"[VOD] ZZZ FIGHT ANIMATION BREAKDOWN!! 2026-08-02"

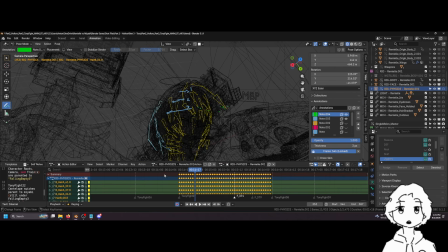(70:31)
Is I just selected all the bones, and the reason they're baked, I didn't set these keyframes one by one. The reason they're baked was because I used a noise modifier. So I went to the rotation curves. I selected all the curves, and then there's an add-on that I have called Quick Noise,
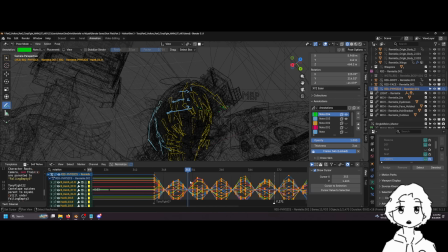(70:50)
and it basically just adds a noise modifier to every like curve. This guy here. Um, and this just creates that like pa pa pa pa pa like crazy motion.
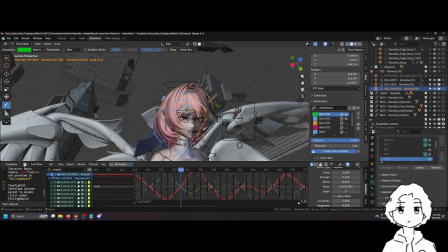(71:03)
And since it's in the back, like the quality of the motion doesn't really matter too much. Like I would say this is a very low quality way to get like wind cycle. But again, it's the back of her head, so like it kind of doesn't matter.
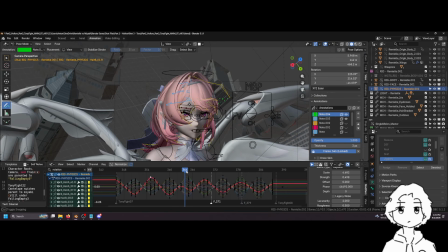(71:15)
Like people are looking at her face. And again, I wanted priority of this was to make the animation easy. So I only wanted to focus on the focal points.
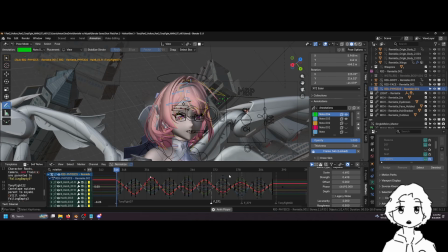(71:25)
So everything else, I just used this noise modifier method, and then I baked it, of course, because again, I had to stitch all the animations together into one file. But I would bake it, and then
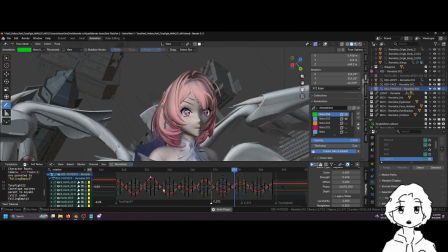(71:37)
it would basically just make the noise manually for me. So you can see all the curves are going kind of wild here, and that's just because
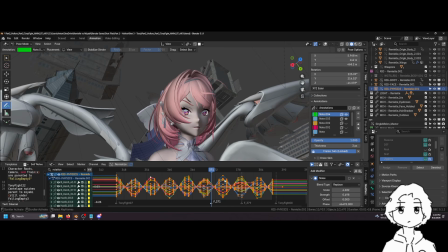(71:45)
of this noise modifier. And that's per curve, so you can see each curve has like different values. The phase is different, and that's very important. But the modifier does it for you automatically.
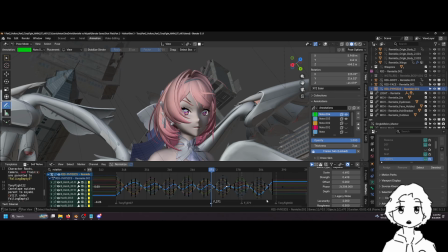(72:03)
A ball pushing through cloth. So Sader's kind of right. That's one thing that it seems to help a lot of people. The ball pushing through cloth. So I'm not gonna say it's not correct. It's just for me, that's not how I think about it.
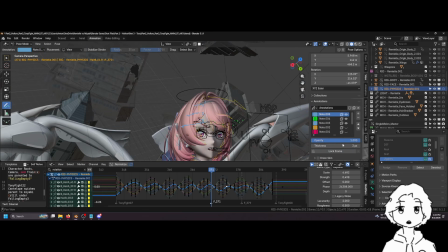(72:16)
Um, so what Sader is saying is there's been examples of cloth animation that's supposed to be like,
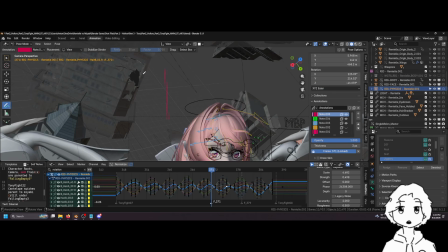(72:25)
if you have this, if you have like a ball, I think it's like it going through the cloth this way, like it'll kind of like do the motion for you, right? Because now the ball's here, and this kind of get lags behind. Um, it's and then like as it goes through,
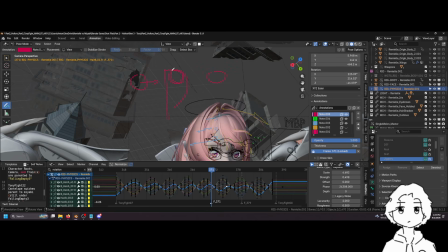(72:43)
and it's like over here, then like the cloth will be kind of like this, right? And then once the ball like leaves the cloth, it like goes down. Hey, I kind of drew a face here. Look at that. Ah. um, but
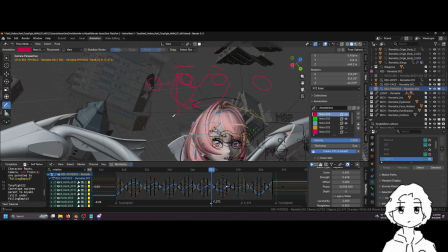(73:03)
for me, I think the most like sensible way to think, not insensible, that sounds judgmental.
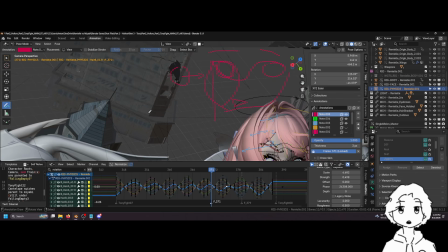(73:10)
The way that makes the most sense to me to when thinking about motion is just going back to the pendulum exercise. Is if we draw this as like three distinct pieces, or it can be four distinct pieces, or however many pieces the rig has.
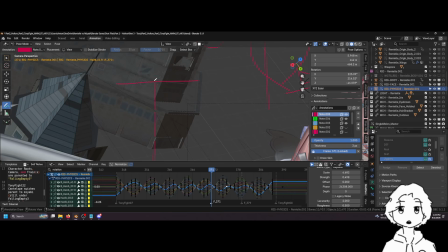(73:24)
It's all about the one closest to the bottom of the chain.
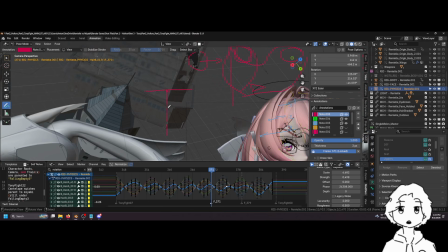(73:29)
This one dictates the motion. So wherever this goes, it drags this guy, the middle guy, and the middle guy will drag this guy.
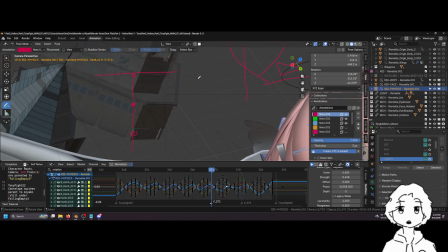(73:37)
Um, it's kind of similar to, I don't know if you guys have seen like that slow motion of like a spring or like a slinky, right?
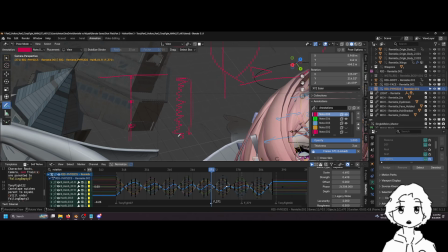(73:44)
They drop the slinky, and the slinky will go all the way down, and the bottom piece will only move once the slinky fully compresses. And it's kind of the same. Like if you move the top one, then it's going to move this middle one, and then it'll cascade down like that.
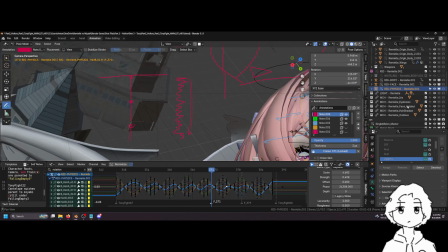(74:00)
Um, that's how I like to think about the motion. Do you animate the face after the body or both together?
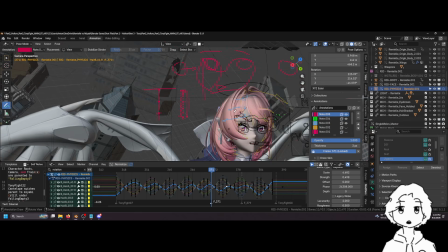(74:09)
Um, I usually animate the body first, and I usually worry about the facial animation second. If it's like a really intense acting shot, I might do them together. But usually for acting shots, I have reference. So I'll film myself acting out the part, and in that way,
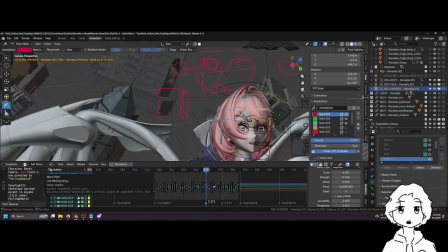(74:28)
I can know kind of what I want from the face, so I don't have to animate it immediately. I can just animate the body and really focus on getting the like body language to be good, and then I can animate the face afterwards.